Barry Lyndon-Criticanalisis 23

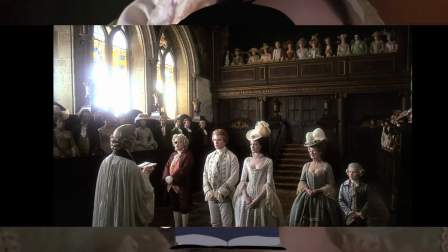Barry se casa con Lady Lyndon y se vuelve padre de Lord Bullington,
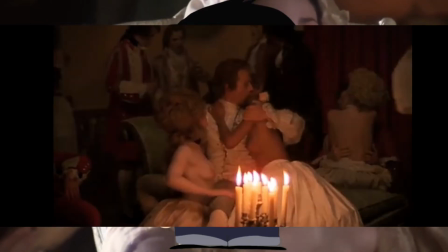un pendejo demasiado inteligente para funcionar Barry aprovecha su posición para probar los placeres de la vida Así es,
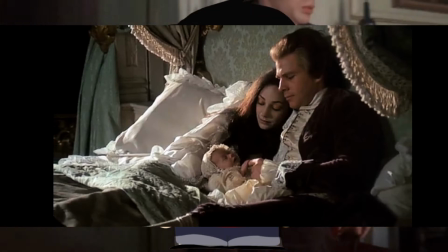hablo de tener familia y ser feliz Pues Barry y Lady Lyndon tienen al joven Ryan,
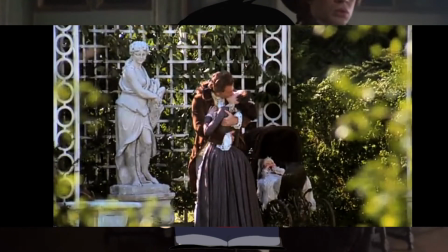un niño encantador Pero el tener un hijo no significa que Barry deje de ser un vil mujeriego Cosa que su hijo mayor, Bullington,
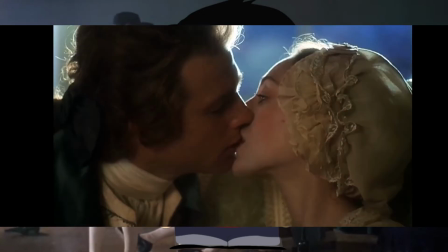le resfriega en la cara Por lo que Barry le castiga y le pide perdón a Lady Lyndon por ser un Bill infiel Pasa el tiempo y Ryan se convierte en
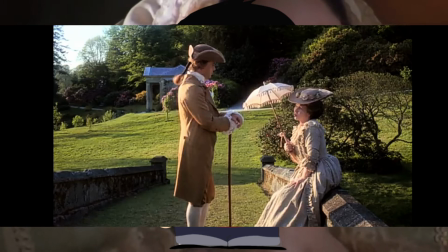un niño y Bullington en un adulto Es por ello que la madre de Barry le aconseja que consiga un título de noble Porque si se muere Lady Lyndon,
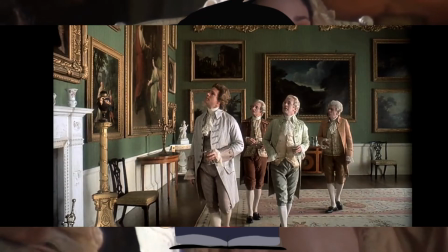la fortuna y Ryan quedarían a merced de Bullington Por lo que Barry empieza a gastar dinero a lo bruto para quedar bien con gente influyente
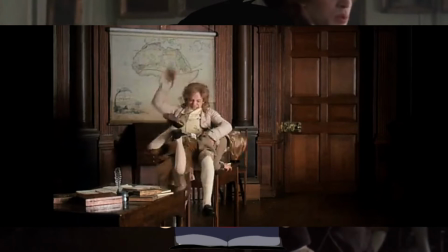Esto mientras Bullington es malo con su hermano, castigándolo Y como Barry es el único que puede castigar mocosos en su casa castiga a Bullington para emparejar las cosas pero Bully le dice que esta será la última vez amenazándolo y en una reunión humilla a su hermano,
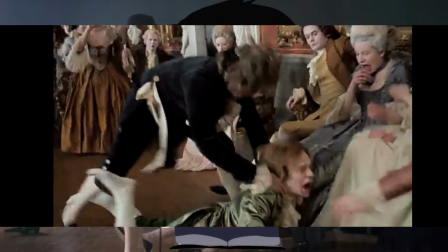a su madre y a Barry haciendo que Barry le saque la mierda y así Bullington abandona el castillo a pesar de ser un mal
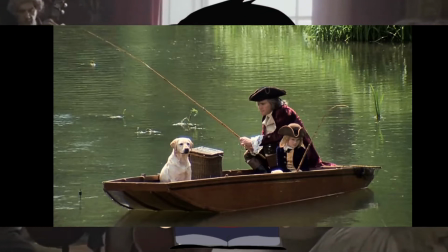padre para su hijo mayor Barry es uno muy bueno para su hijo menor pero lamentablemente este cariño a su hijo hace que no pueda negarle nada por eso que le compra un caballo caballo el cual un niño tan pequeño no puede montar por lo que se cae y queda en riesgo vital dejándole como último deseo a
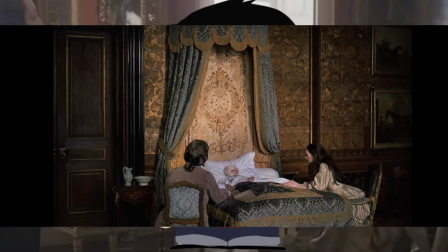sus padres que no vuelvan a pelear pues si pelean no podrán reunirse con él en el cielo y Ryan muere sus padres se enfrentan al
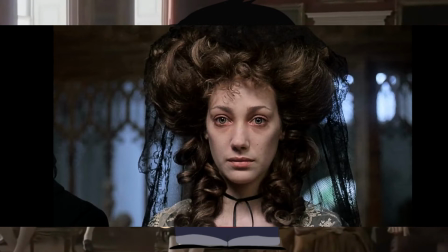duelo cada uno a su manera Lady Linton entra en depresión y se dedica a la iglesia mientras Barry se dedica a la bebida y esta situación sigue así
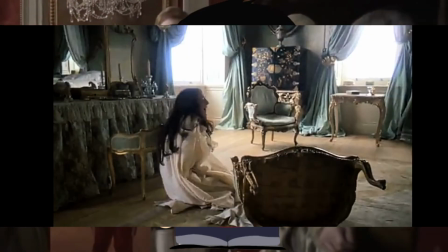hasta que la madre de Barry despide al asistente de Lady Linton después de esto Lady Linton intenta suicidarse dato que llega a oídos de Bollington quien decide interceder presentándose ante Barry y desafiándolo a un duelo Barry acepta y en un palomar se ejecuta el duelo El primero a disparar es Bully,
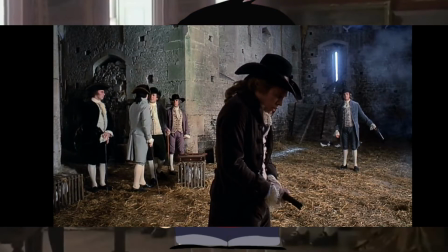que es el escape en mi vertiro En respuesta, Barry dispara el piso perdonándole la vida a su hijo Pero Bullington le dispara en la pierna,
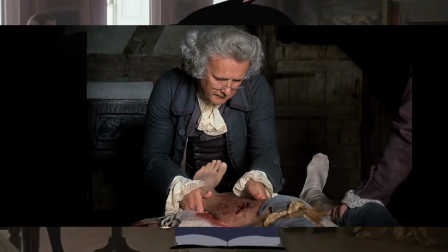dejando a Barry en un estado riesgoso Y de la única forma en que Barry se pueda salvar es que le amputen la pierna Cosa que sucede Después de esto,
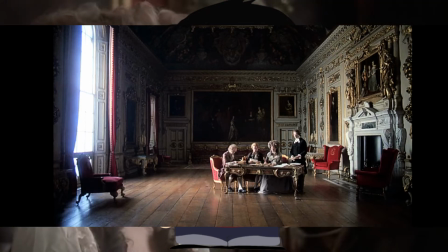Bully vuelve al casillo Lyndon con su madre Y le da una pensión a Barry para que nunca más se acerque a Inglaterra Amenazándolo con enviarlo preso por sus deudas Para finalizar,
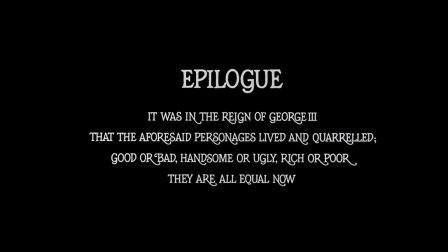Kubrick nos deja un epílogo Fue en el reinado de Jorge III Que los personajes antes mencionados vivieron Se pelearon Buenos y malos, guapos o feos Ricos o pobres Todos son iguales ahora Fin El guión abarca muchos acontecimientos Esto porque se basa en una novela Como la mayoría de películas de Kubrick El ritmo de la película es bastante rápido para durar tres horas Por su parte, el ritmo del montaje sí es lento Más esto es para dar mayor énfasis en el apartado visual del film Pero hablando únicamente del guión, este presenta una estructura clásica Inicio, desarrollo y final en orden Además de contar con un narrador como si un guía nos mostrara una exposición de arte Explicándonos personajes y cómo se sentían estos referente a los acontecimientos de la historia Me gusta que derechamente un narrador nos dé contexto y nos explique los sentimientos Como en la escena donde Barry conoce a Le Cavaliere Y prefiero que me pongan un narrandor antes de hacer una escena incomprensible,
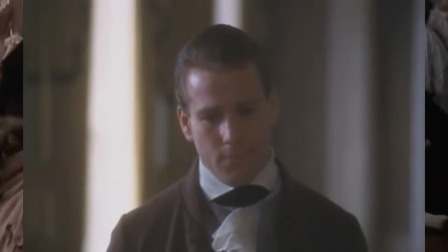pues por más que se tengan actores expresivos no podríamos saber cuáles son los pensamientos de Barry en esa escena, y menos los del cabalier. Y de hecho, que nos cuenten lo que sucede de esta forma funciona muy bien, pues la escena acompaña.
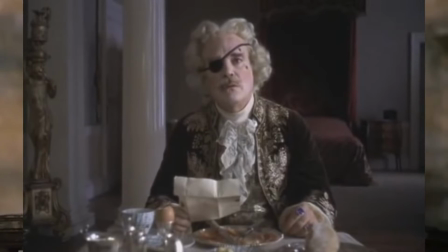Diferente sería si la escena hubiera sido dirigida de otra forma, pues el timing de la escena hace que la narración calce perfecta.